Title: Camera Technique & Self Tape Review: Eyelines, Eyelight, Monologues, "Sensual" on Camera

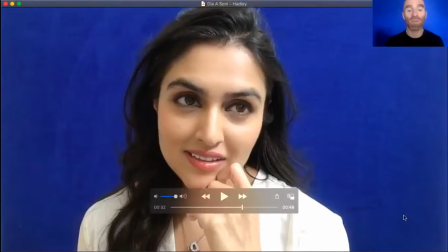I'd say the same thing about the necklace, you know that um it does help communicate character to us you
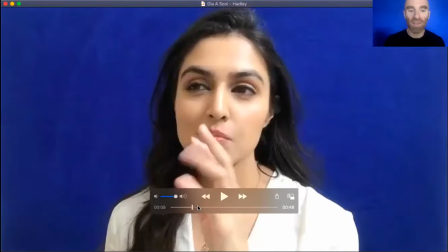know and like maybe it's not so much bling that it's going to be distracting you know but there
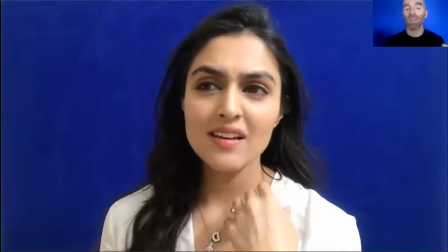there are moments here where i think the as an audience member watching this for the first time i'm noticing your jewelry instead of watching your eyes you know and so i may not have had a chance to say this you know but Like anything that's sort of like big and shiny and distracting,
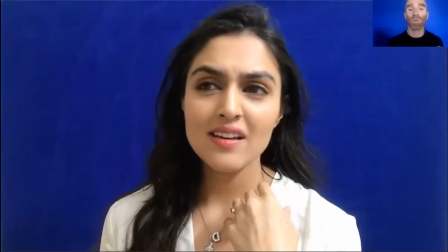anything that's sparkly, even shirts that have sparkly logos, the reason why it's a good idea to avoid those, unless you're choosing them specifically to help tell the story of the character, is so that people are looking at your eyes instead. So I think, you know, eye light's probably the clearest thing here.
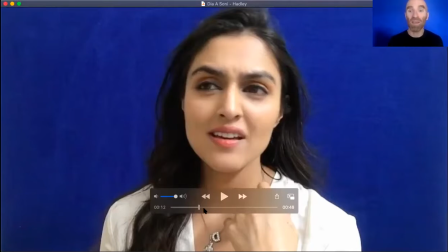the other thing uh that this tape makes me think of and this is why i'm excited about this practice because each is each one is so different uh and looking at a real thing i think um the
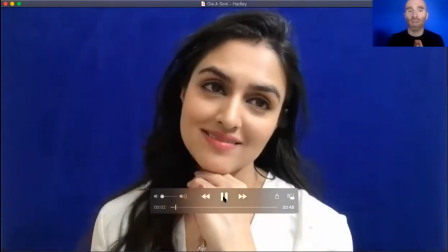uh helps give context you know um and so every little thing that happens we
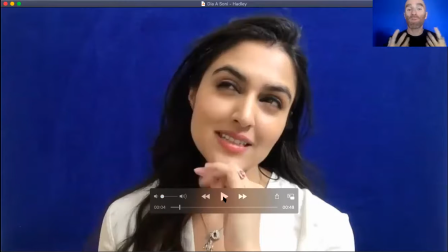read as information about the character and so what's great is we don't sorry that's an unflattering through spring There we go.
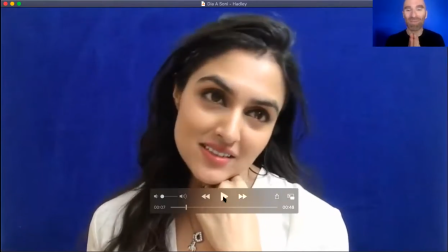Oh man. You know, this is why, you know, videos and stills are different, different formats, but everything that you're doing, the you touching your face, you know, the angle of your head, potentially all of this is information about what your character is feeling,
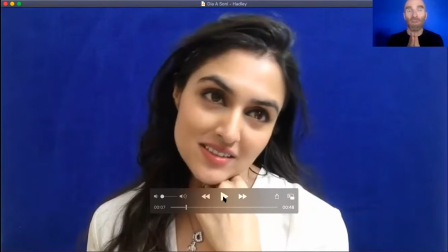you know, and so that like this, right, the angle of the head, something that I look out for in students all the time, particularly if they are doing a scene that requires authority. Now this one doesn't.
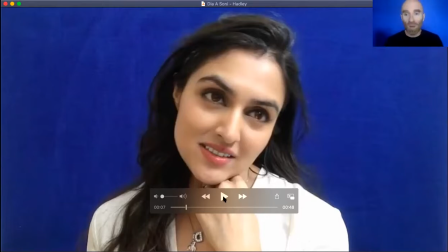You know, this one, you know, she's being, it comes across anyway as a coy or flirtatious, you know, or like loving and affectionate, you know, which I suspect was the intention or close to the intention.
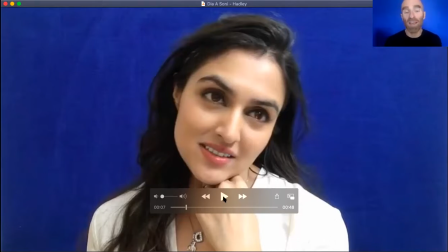But part of what is communicating that is literally just the angle of the head. You know, this is, you know, more vulnerable or non-threatening. And so make sure, those of you who are watching, that if you are doing a character where that's not appropriate, you know, where you want to be standing up to somebody, that you're not like,
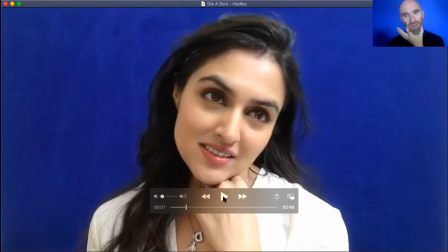oh, yeah, come back here and say that because you did that crooked. It's going to read as information about the character. It's going to make your character come across as though they have less authority or less confidence. Your eyes are moving around quite a bit. and again I don't think it doesn't read as actor behavior to me although it may be
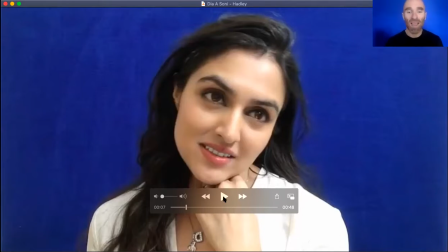a result of something you know that is happening in your actor process to me it reads as information about the character I'm watching this for the first time you
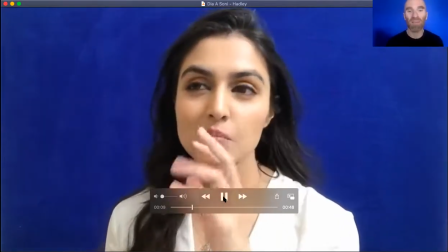know and so the fact these eyelines are moving all the time tells me that
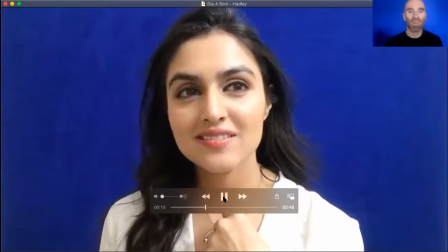you're processing something you're feeling something you know you keep kind of checking back in with him.
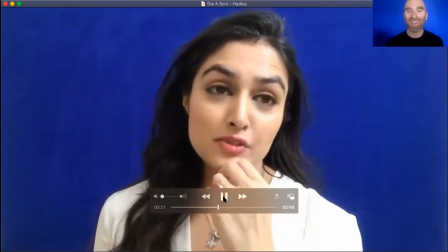And another thing, you know, that, like, look,
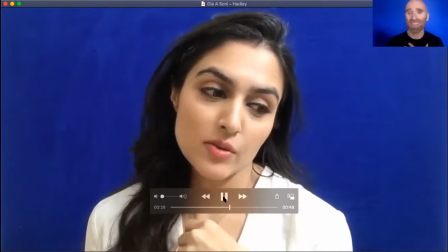I am not going to ever teach you a My Free Acting class lesson on, like, how to be flirty on camera.
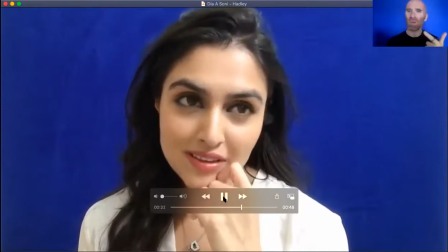A, not my field of expertise. Also B, I feel kind of weird and creepy about that.
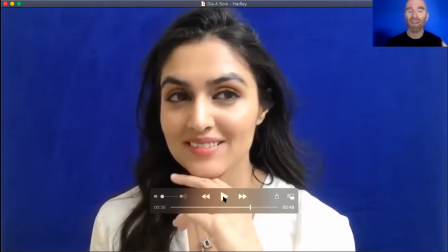But what I can say is that in this scene, because of the smile, the relationship, and particularly, I know it seems just ridiculously oversimplified, but because she's touching her face, that that reads on camera